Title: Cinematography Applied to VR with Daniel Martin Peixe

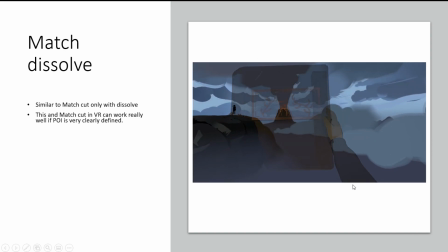Match dissolve is something I've seen also in Soda Island and other stuff.
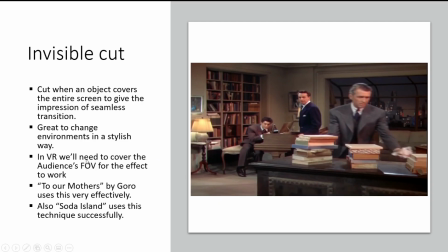Invisible cut. This is great. This is cut between when an object covers the whole screen. Gives the impression to seamless transition. It's a great way to change environments in a stylish way. In VR, you have to cover the whole field of view for it to work. All right.
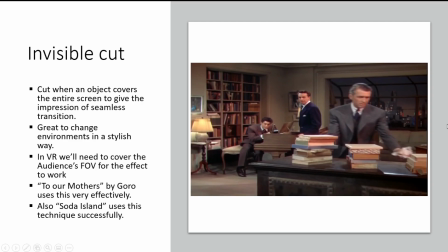To our models, by Goro Fujita uses this very effectively. Effectively, I don't know how to say that. Soul Island also uses this effect. It's really effective thing to do.
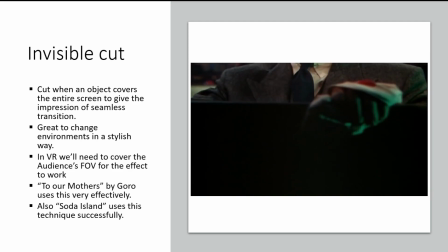You basically cover the audience with something,
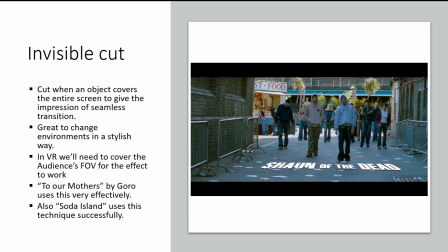and you cut to another scene, or you made it like a seamless camera move.
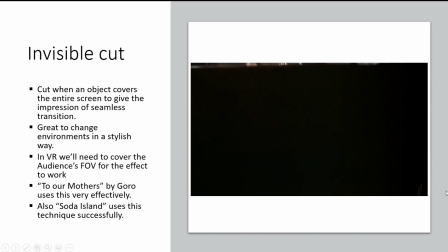It seems like it's the same camera move, but you switch to another environment.
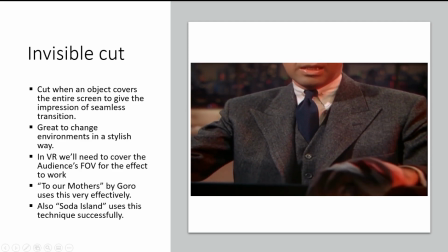So this is a really cool trick that comes from the traditional cinematography, right?
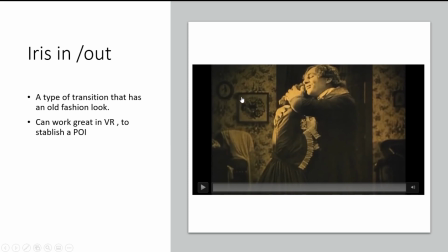Iris in and out. This is a very old-fashioned thing, but it can work great.
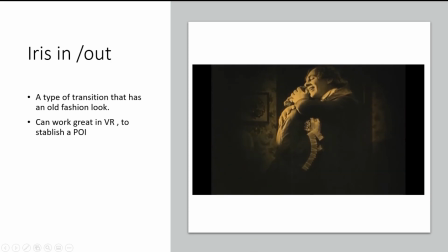It also can be a really good thing to tell the audience, hey, look at this, or this is important,
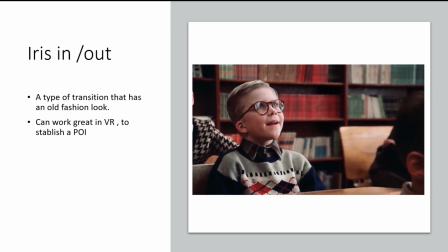something that also can work well in VR.
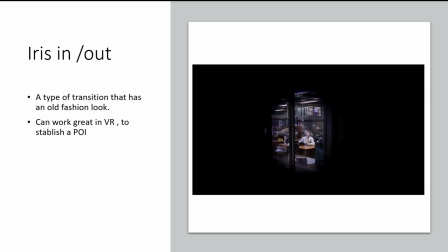In VR, you have to cover the whole view of your audience for this to work.
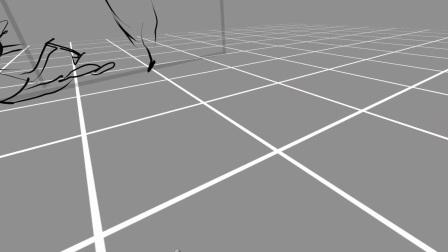If we try to do this in VR, I think I have an example right here.
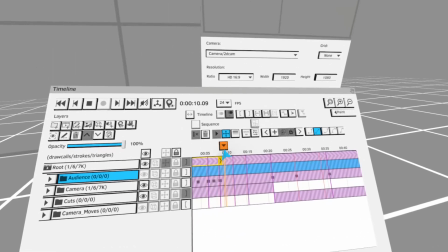This is an example of the cutaway. Sorry, it's very silly.
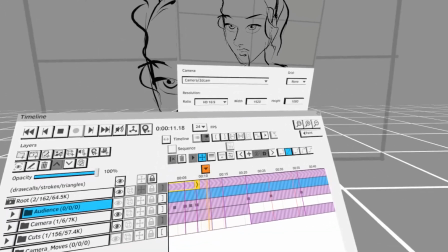She's kind of having a nightmare or something like that. But this is a fade, and here I wanted to describe the iris. So this works really well, but you have to really make sure that everything is covered in black for this to work, right?
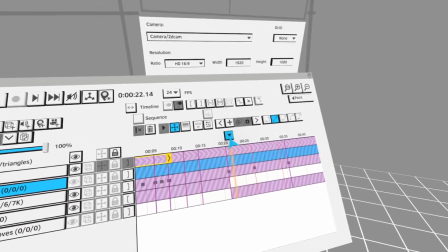Am I in the right one? Where am I? Oh, there you go.
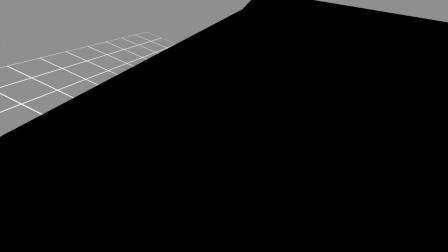The way I did this is I did a cube.
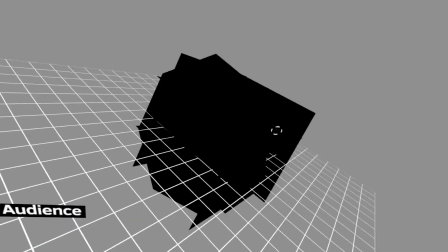I covered the audience with this cube, and then here there is a inverse Peixe glow.
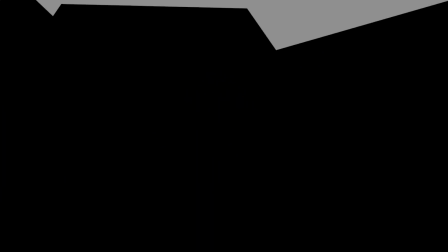And I animate this whole geometry.
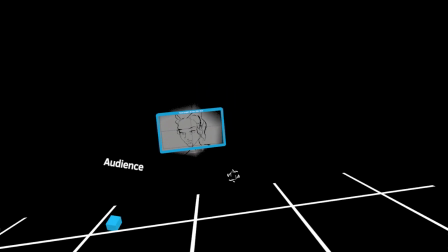I animated the scale up and down, and it's nice. It's really cool. It kind of gives you this kind of focusing thing into something. I think this is another. So is that inverse glow just like a large shape, but the middle is like erased?
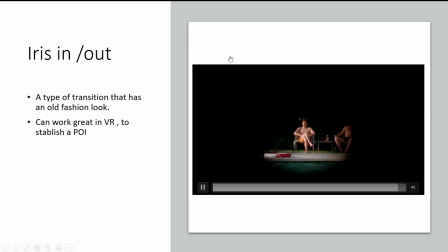Yeah, just one Okay. click on the erase tool, and that's it.
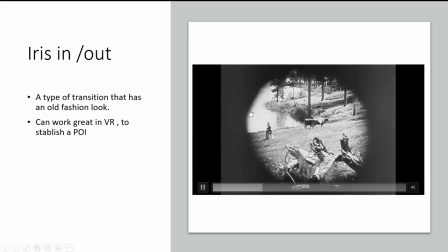Gotcha, Yeah, okay. this works really well in cinema, and they use it for this kind of effects,
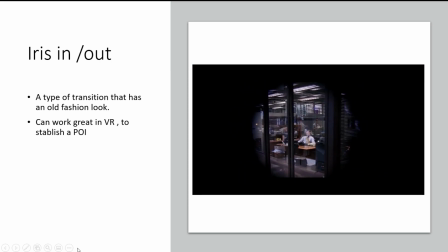like an old-fashioned thing that makes you focus on this area of the screen. I think we could use it as well in VR for sure.
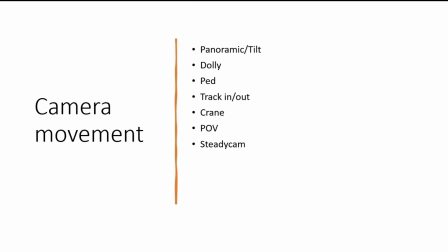Camera movements. This is the tricky part. Like I said in the beginning, panoramic.
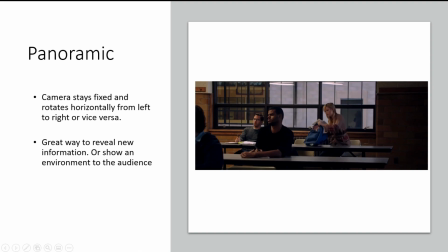In the beginning, I said, don't rotate the whole environment, don't rotate the whole view to create a panoramic, you have to suggest the audience to move their head. The audience is going to be the camera operator, right?
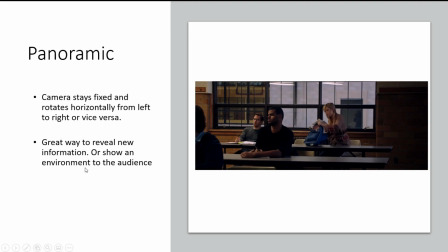So in movies, the camera stays fixed, rotates horizontally from left to right or vice versa. It's a great way to reveal information or show the audience, show the environment to an audience.
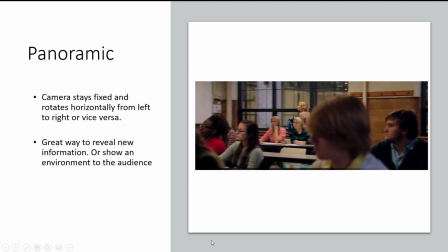So these are the examples in traditional movies. So the camera is completely fixed,
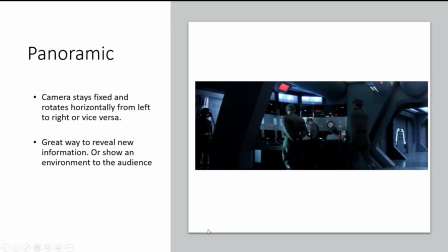and what it does is just pivots and rotates to another part of the story, right?
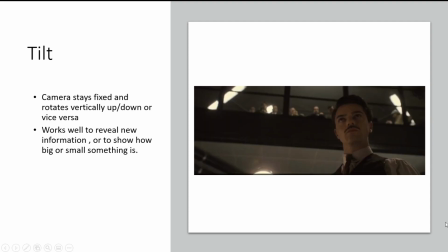But like I said, in VR, we can do this.